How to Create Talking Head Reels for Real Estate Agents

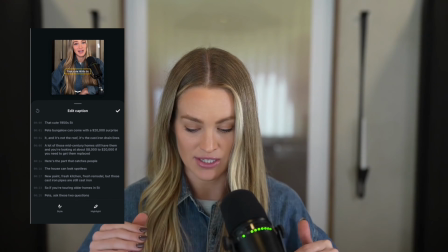32:19 Now, I don't like where it says that cute 1950s saint, and then the next line it says Pete Bungalow.
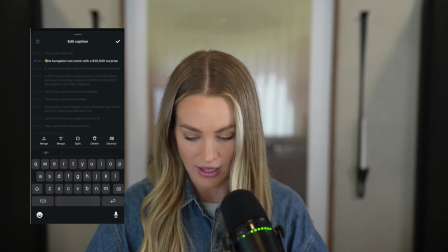32:26 Instead, I'm going to move that line up. So you can actually go in and edit these. So I'm going to do the backspace. Cute 1950s so that it all goes together.
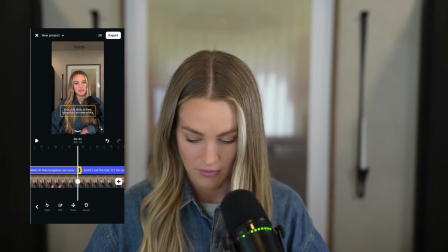32:37 Can come with a $20,000 surprise.
So that's how you can edit your captions in the wording.
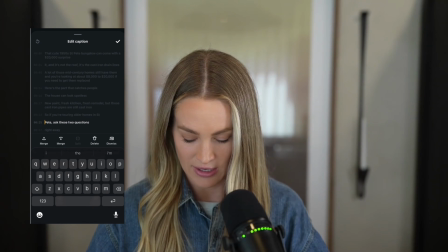32:43 You click on it, click edit, and then you can adjust the line. So we had another line where it did St. Pete on 2 different lines. So I'm just going to combine those. And then it did right away underneath as well. So I'm just going to move that up.
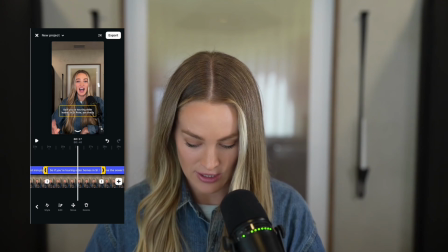33:04 And then let's adjust the style. So I'm going to click on the style after I have selected my captions.
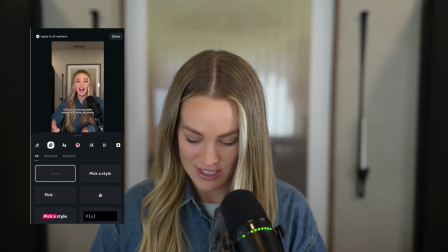33:10 Ooh, it doesn't have a good little frame there of my face. And one style that I really like, which then you don't even have to worry about the lines that I just showed you,
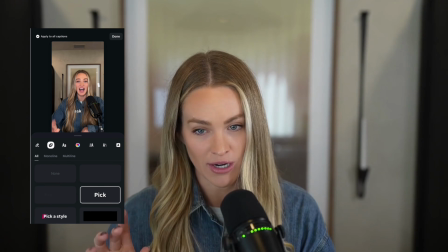33:19 is this one right here where it goes one word at a time. I've been really enjoying that one.
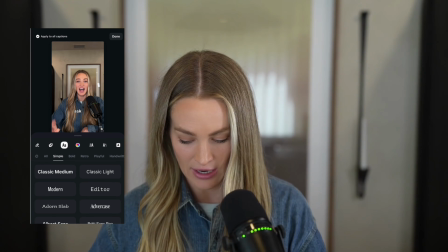33:25 So you can choose a style that you like. Go over to your fonts, and I have been using instrumental in our instrument serif in our captions. So I'm going to use that one. And I like to click on the icon on the very top right that removes the border.
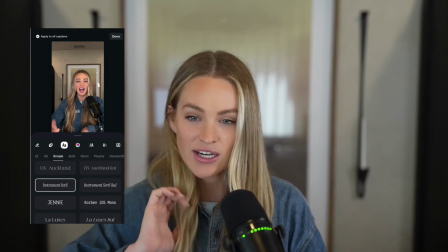33:45 I think that the border just doesn't look very aesthetic. I always like to remove that one.
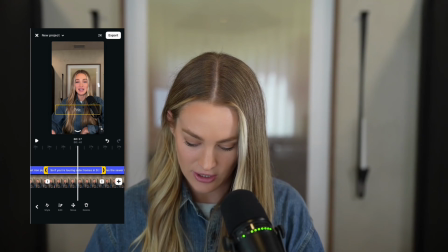33:50 And then I have this nice view. Another good style that you could do is just the regular captions. And then for the font, use classic because that is pretty much the same font across TikTok and Instagram.
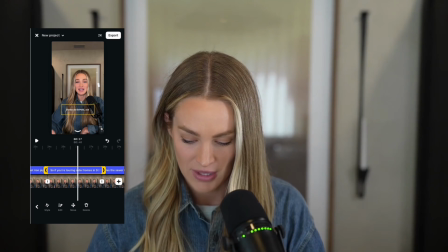34:05 So you could repurpose this on TikTok with that. That's another good font. I'll use that one as the example here. If you click on the captions and drag them down, you're going to see where you should not be placing the captions. Do not place it behind your profile information because then they can't read it.
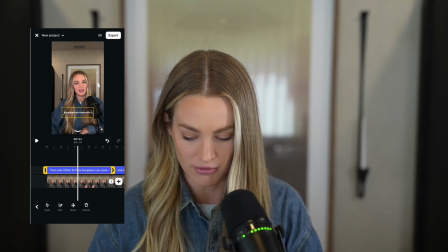34:21 So I typically do it right above, and I think that looks great. You can read it well. Now, what I typically do is replace the first line of the caption with my text hook.
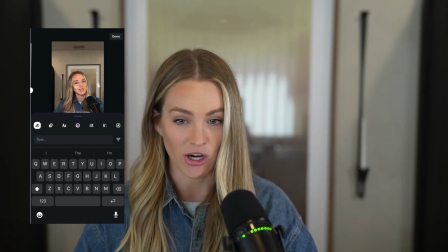34:34 So I'm going to click text on the bottom there, and I'm going to type in a very short title that gets people curious to keep watching.
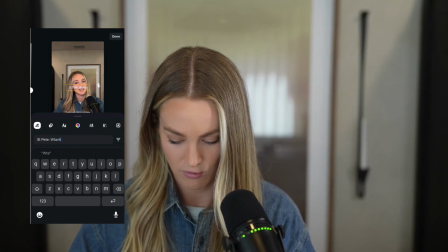34:42 So I'm going to put something along the lines of watch before you buy that cute 1950s home. So now they're like, I need to watch.
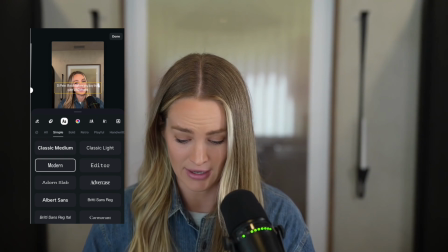34:56 I'm very curious. I may not even be thinking about buying a 1950s home, but I need to know what this person's going to say. This seems interesting. I like to use the Advercase font for this. You guys probably have noticed this on my videos.
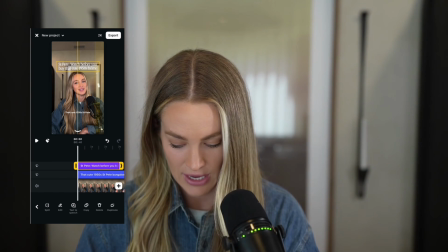35:07 And then I just put it right above my head here. And I am going to do the typewriter effect. So I click on the text there. I go to edit, and then I click on that A with the little 3 lines.
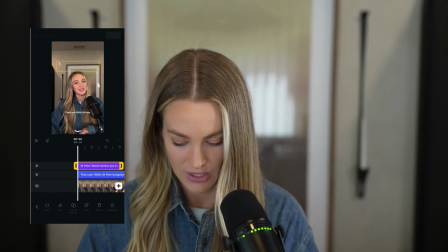35:21 That is where you'll find your animations, and I do typewriter. Now, here is a cool way to hook your audience here.
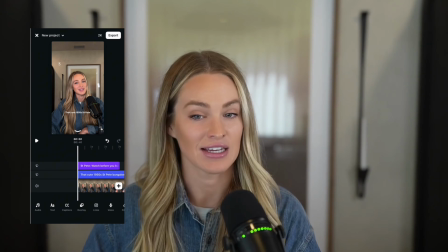35:29 What I'm going to do next is add a sound effect of the typewriter.
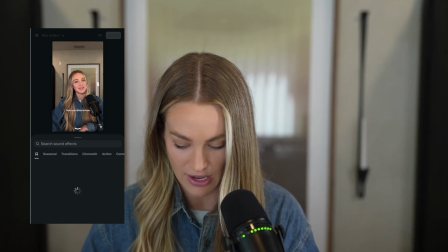35:34 So at the bottom here, I scroll over to sound effects, and I am going to type in typing.
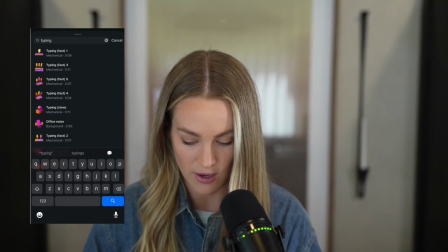35:43 Now, I think the one I like is typing fast 4. And I select that.
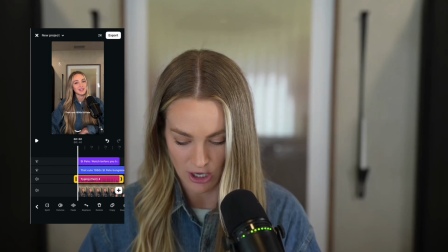35:50 So let's watch it all together.
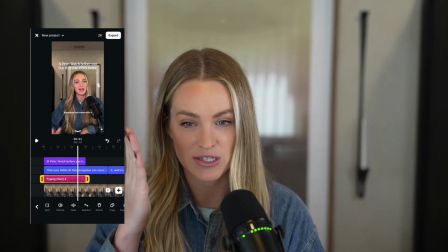35:54 Now, as soon as the typewriter effect stops, I'm going to stop that sound effect so it's not still typing when nothing's being typed.
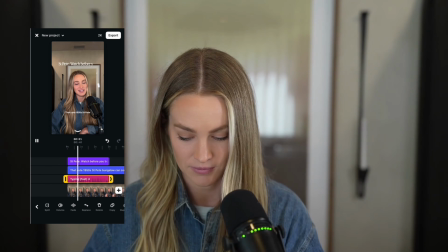36:02 So I just watch it again. Okay, so it stops right there.
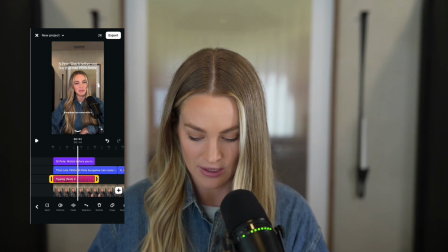36:07 So you see how the typing, the pink line is still going. We're just going to grab that end, the right arrow in yellow,
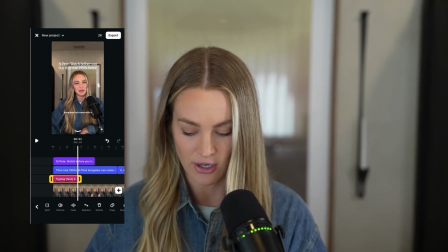36:16 and drag that over right to where my cursor is and right where it stops. So let's watch it through. So this is something that I do regularly on our videos.
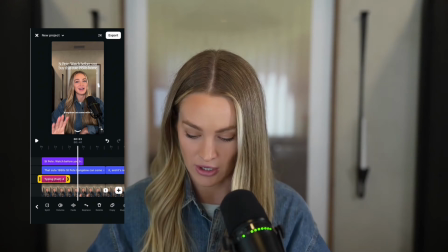36:29 I think it's a great visual and auditory hook, and it just is kind of like nice and organized.
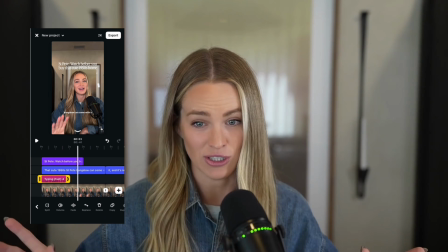36:34 I like it, so feel free to try it as well.
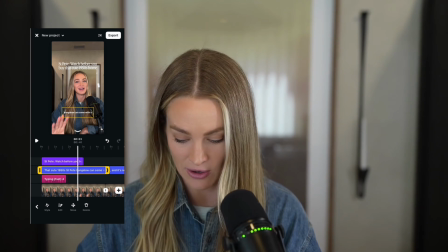36:37 Then I take that first caption because it's kind of redundant now with the title, and I just delete that first one and click delete phrase. So it just deletes that, and I replace it with my title over the top. Now let's make sure that this makes sense with it.
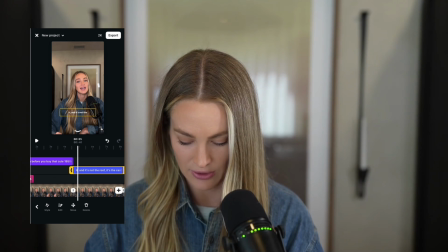36:56 So we're just going to cut out that part where it says it.
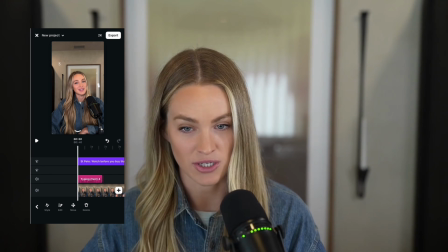37:07 Now let's add another visual hook. Let's take it up a notch.
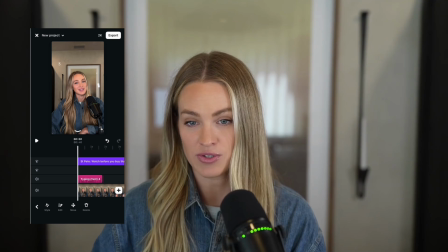37:11 So one that we can add here is an actual photo of a 1950s bungalow.
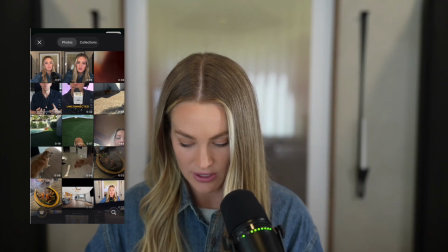37:18 So what we can do is click overlay, go to gallery, and this is where you can add in a photo of a bungalow.
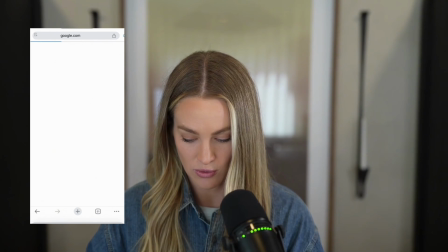37:26 So I could go over to Google. So this is an image on Wikipedia.
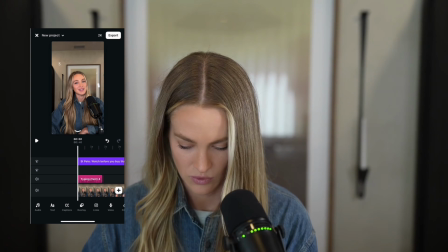37:32 So it is typically Wikipedia photos are free for use. So I go over to overlays, go to gallery, and I'm just going to grab that photo.
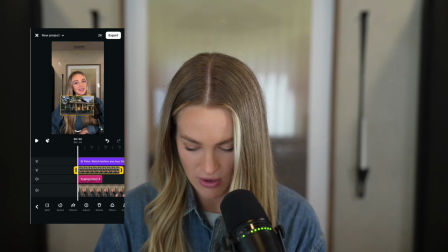37:41 And I can throw this on top to add another kind of visual hook there.
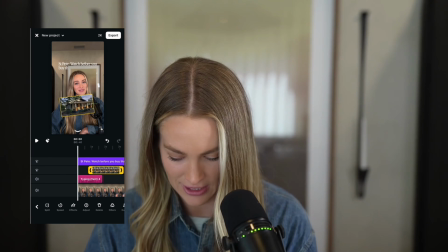37:47 So I'm going to have it go at about 1 second in and only stay for about a second.
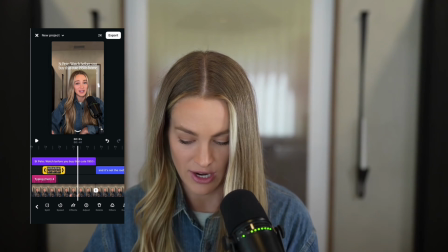37:59 And now when I say 20,000,
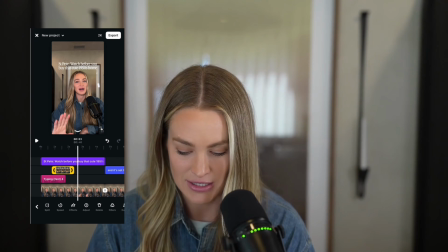38:02 one thing you can do to add a little bit of an effect or emphasis here is I'm going to add a split right before I say that, the 20,000. I'm going to grab my video, hit split, and now this 1.5 section, I'm going to just zoom in on my face here.
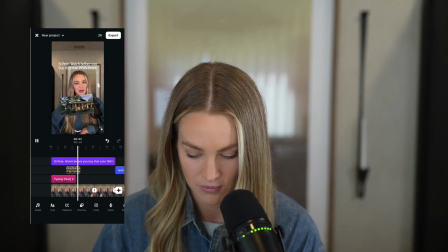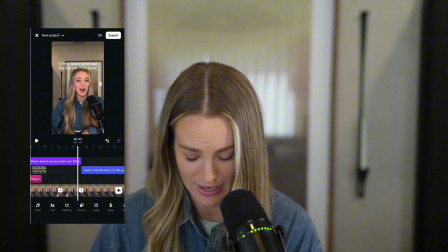38:27 I don't know why it zoomed out like that. There may be an effect on it. No, or there may be a transition, but I don't hate it, honestly.
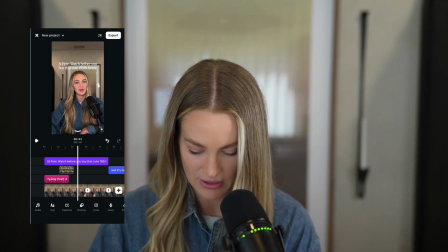38:39 Oh, I accidentally added a keyframe. So I'm just going to remove that keyframe. And you can continue to do that to hold attention.
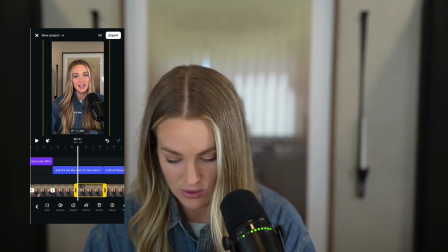38:47 So I'm going to split here, and then I'm going to do that zoom. And let's see how this one did.
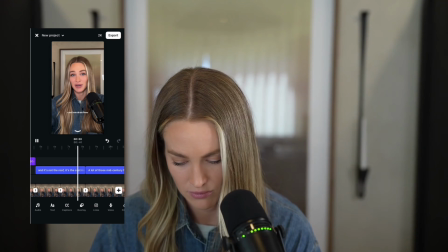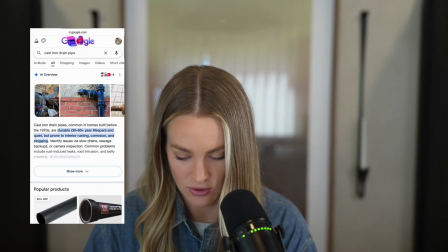38:58 You could take a screenshot here
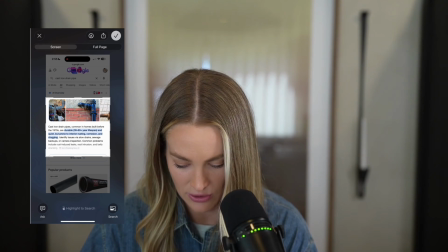39:03 and maybe just put this little AI overview on top.
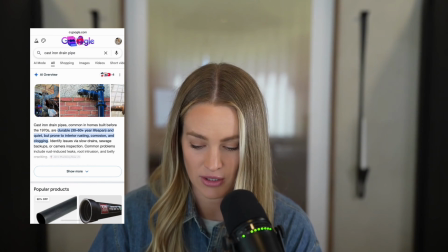39:08 Public info that anyone could get off Google.
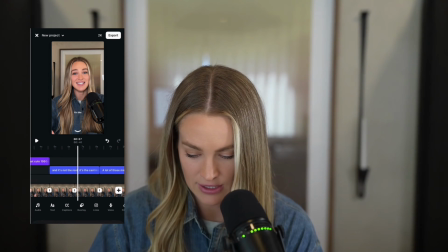39:12 Go over to overlays, gallery, and add in this so people can kind of see what that means.
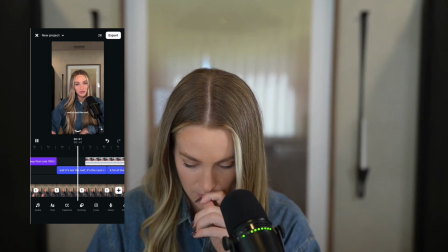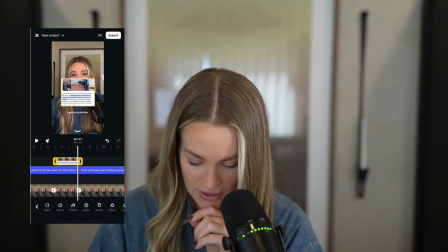39:26 and then cut that video, that overlay back.
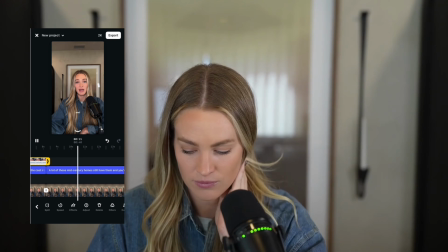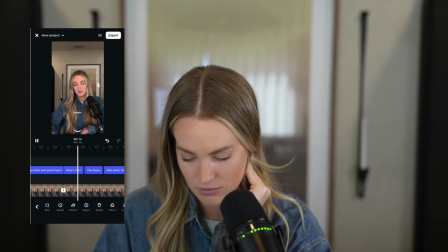And again, you can continue to add more here.
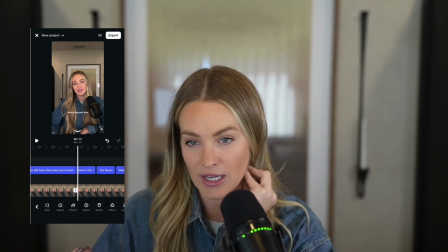39:44 The goal is to keep people engaged and to watch the whole video through.
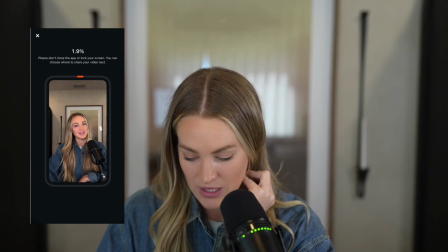39:49 So then once you're done, you'll hit export and grab your caption and post your reel.
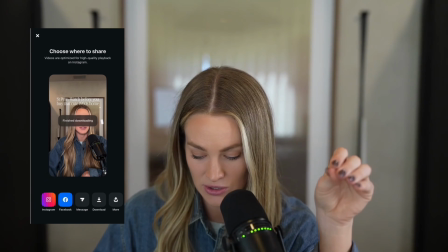39:57 You can download this directly to your phone once it gets to this screen. And then I click Instagram to go ahead and post.
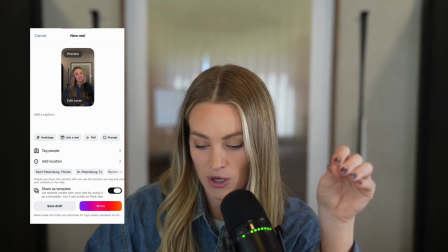40:05 So I'd copy my caption over from Coffee and Contracts and paste it in.
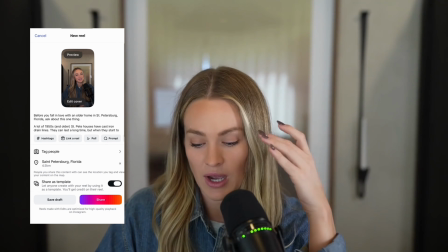40:12 Good to go. So then I'm going to choose my cover photo on this reel.
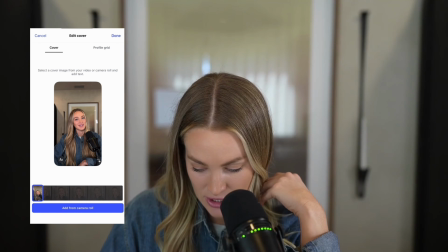40:16 So I just click edit cover. I typically just save it from the video when that title is showing. So you could even do it when that like bungalow is showing so that it's very visual. Unfortunately, I make a weird face during that, but I always try to get it when my face doesn't look that crazy.
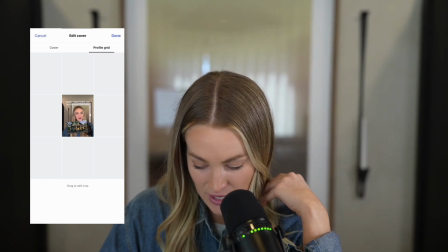40:32 And then just grab it from the video like that. Then you are ready to share your...